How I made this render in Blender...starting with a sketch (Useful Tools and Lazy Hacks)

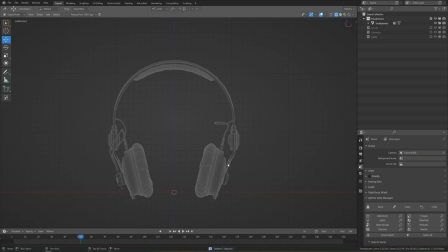[8:04]
I thought of doing a simple rig with just a couple bones but then I realized I didn't really want to weight paint everything and go through all that
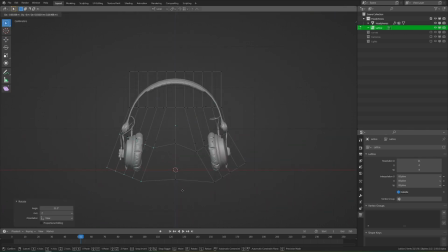[8:10]
hassle so I just decided to make a really dense lattice and deform it like that which made it incredibly easy to get the shape that
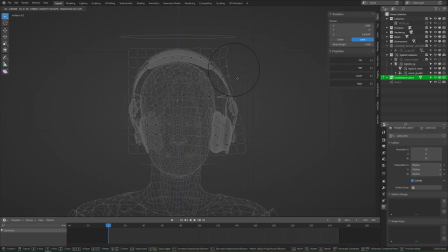[8:17]
I want. It's very messy and probably wouldn't work with animation but again for a super quick result this worked well. With the poly count down and it fitted onto her head and parented to the bone so that it rotates correctly then I was ready to move on to the next piece.
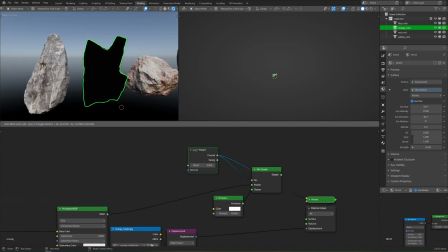[8:29]
I wanted to take a break from working with models, so I went to work on the shader for the glowy effect.
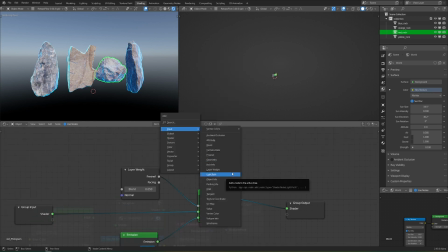[8:35]
The most important object to have it was the rocks, so I tested it on that first. I mostly just used a layer weight node to get that fresnel, or the glancing angle,
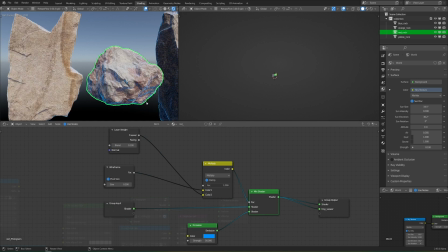[8:43]
and make that a little bit more prominent in the glow, because I still wanted the texture of the rocks to come through. I also worked on incorporating a little bit of the wireframe into the fresnel.
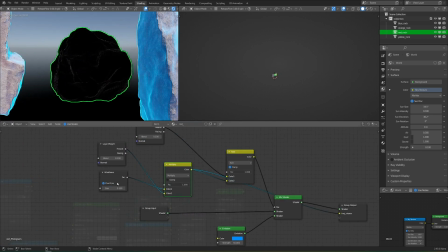[8:52]
I used this to make it a little bit more holographic and more obvious that these elements are not quite natural like the rest of the scene.
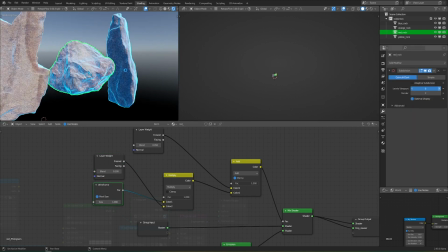[8:59]
The main challenge here is actually to create a glow effect in the middle of daylight,
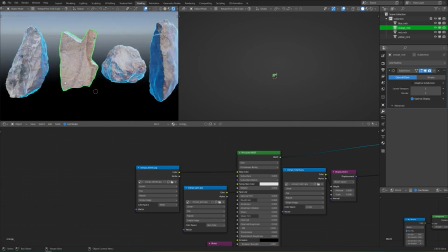[9:04]
because of course if you take something that is glowing out in the daylight like a candle, obviously it won't have much of an effect,
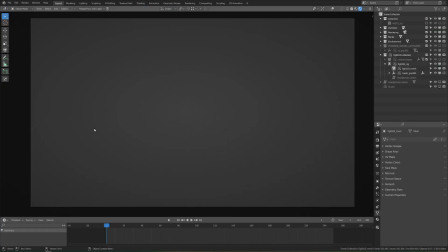[9:10]
and you won't notice it at all. But of course in this scene I need it to be obvious, so I have to fine-tune exactly what those values should be.
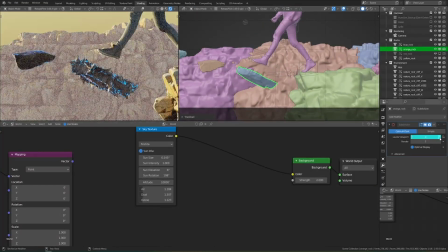[9:17]
I also used this time to fine-tune the location and the rotation of these rocks,
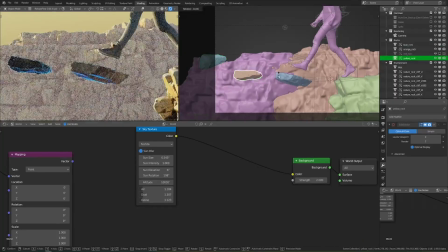[9:21]
so that I could get the most out of the glow effect by making sure that a lot of glancing angles are apparent from the camera's perspective i also wanted there to be a little more glow on the
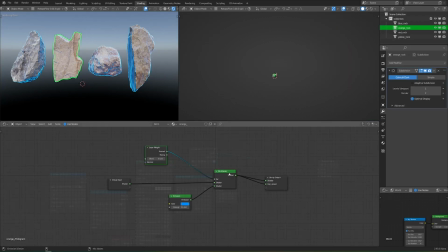[9:29]
bottom than the top to make it more obvious that they're floating magically i then turned that glow effect into a group node so
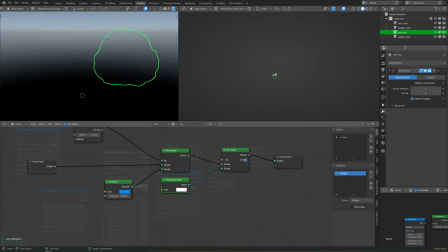[9:36]
that i could pass any shader into it and it would apply it and that way i could not only apply it very easily to all of the other rocks but
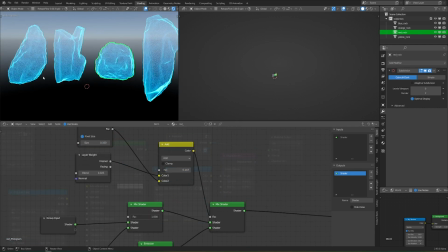[9:42]
so i could also export it from this blend file and append it to another blend file and use it on any object and speaking of files
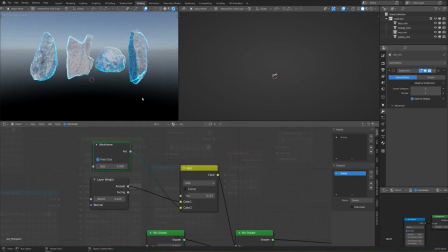[9:48]
you'll notice that i'm working with all of these different elements in their own blend file and not in the larger scene itself.
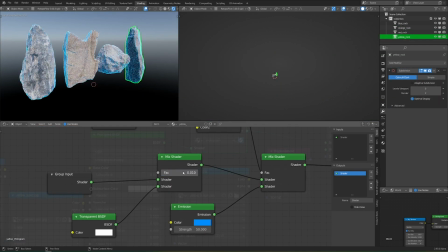[9:55]
In larger scene, most things are linked and not appended so that if I update them in their original blend file, I just need to reload the scene and it'll reload it here.
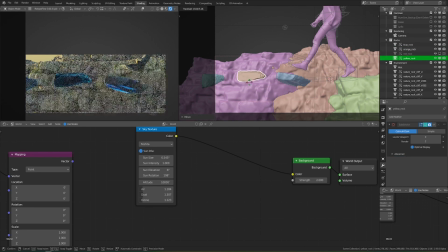[10:04]
That's actually much easier on memory so that it doesn't bog down my system as I'm working.
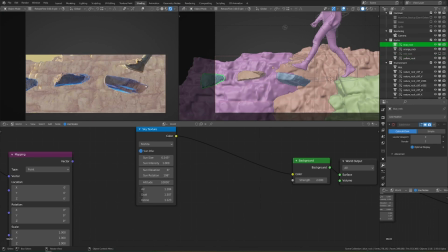[10:08]
And keeping things in other collections and keeping those collections off if I don't need to see them also really helps here.
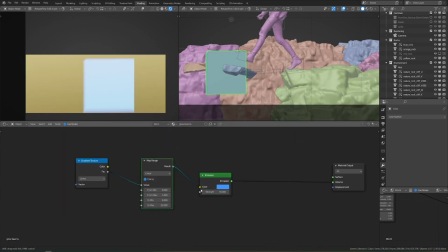[10:14]
That's why we can have all these highly detailed 3D scans and things like that and still work very quickly even on my mediocre graphics card.
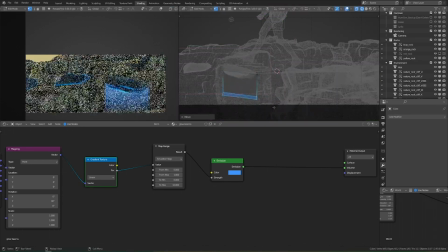[10:22]
Now at this point I wanted to make it even more obvious that these rocks are magically floating and are a little bit more holographic in nature,
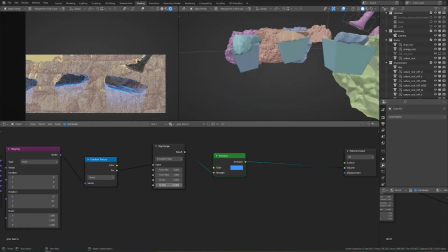[10:29]
so I created this gradient glow just with a gradient texture in the shader editor and applied them to some pretty basic cubes that fit the shape of
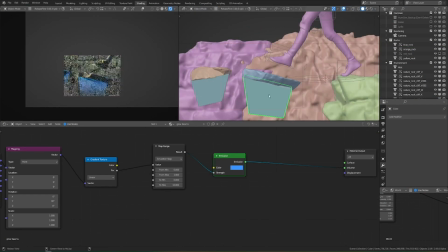[10:36]
the rocks, and that way they almost have a sci-fi energy glow. Even though I want this to be a whimsical fantasy-like scene,
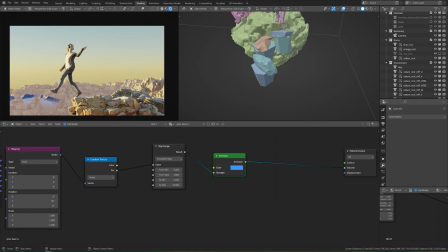[10:43]
I definitely don't mind mixing genres and coming up with ideas that are usually found in other types of art, but as long as I mix them together tastefully,
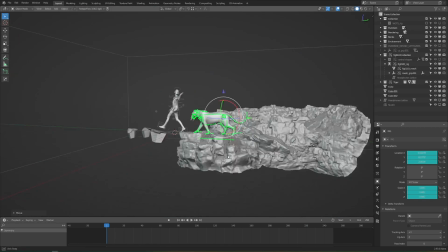[10:51]
then it should work. And speaking of combining a whole bunch of stuff all in one scene, here's a tiger.
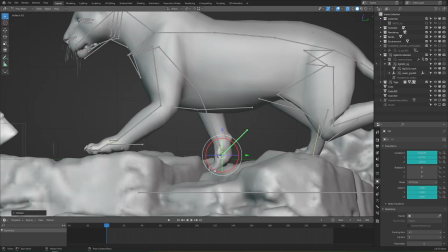[10:56]
This one was already nicely rigged, so I didn't have to do a lot of work, though the rig wasn't immediately intuitive, so it did take a little bit to figure out.
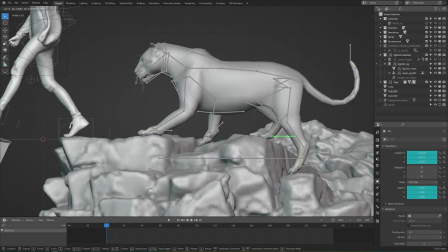[11:03]
Also, I had to look up a lot of references for how tigers walk, because my initial guesses on where he should place the feet were not quite correct.
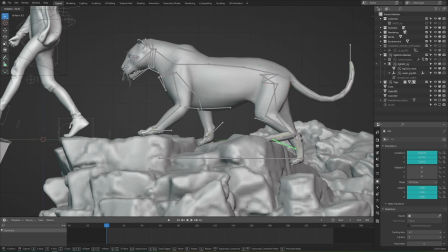[11:10]
But after a little bit of back and forth, I think I got something that was reasonably natural.
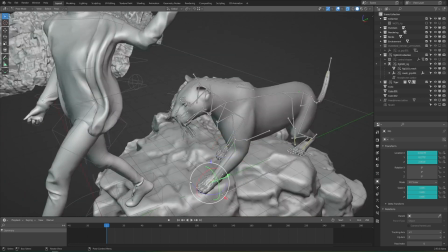[11:15]
I wanted to be extra careful to make that it looked like it was just peacefully following behind her rather than crouching up behind her
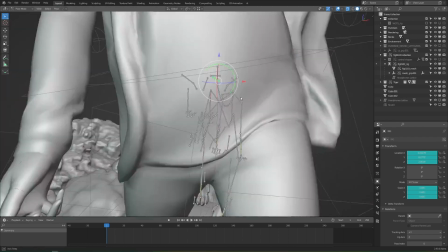[11:21]
and you know stalking its prey because i didn't want it to look like it was trying to eat her that was definitely not part of the intention so by
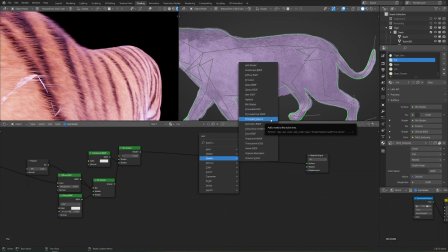[11:28]
keeping its pose nice and loose and relaxed as well as its head up then i was able to avoid that after
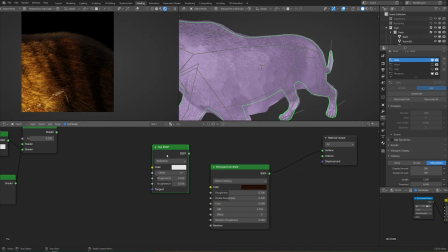[11:34]
that i worked a little bit on the tiger's hair shader because i didn't quite like the one that was in the file it was pretty good but not quite what i could
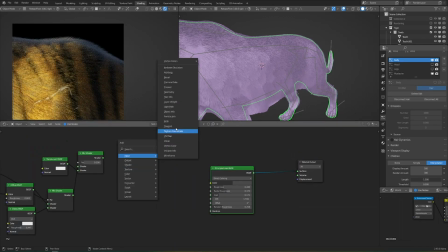[11:41]
get with a principled hair bsdf so i used one of those instead and plugged in all the appropriate textures.
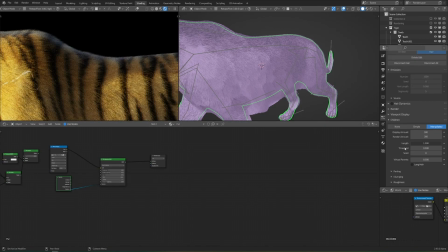[11:46]
Once I did that, I was able to make it look a lot more fluffy. I also tweaked the hair system just a little bit.
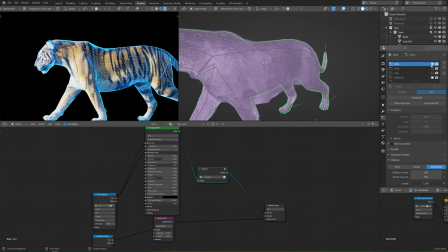[11:51]
I wanted it to look more soft and fluffy than sleek and mean. After that, I applied the same blue glow shader that I'd used on the rocks.
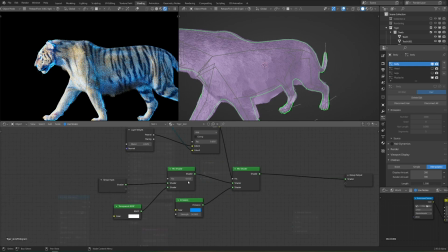[11:59]
I just tweaked it slightly so that it would look better in combination with his fur.
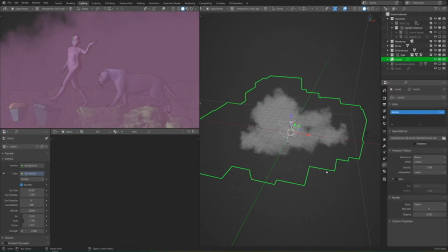[12:02]
It did take a couple tries to get the brightness of the glow to look good in direct sunlight, but once I had that, I was pretty happy with the tiger so far and decided to move on to the next object.
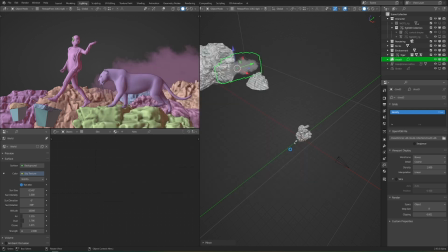[12:11]
And that would be clouds.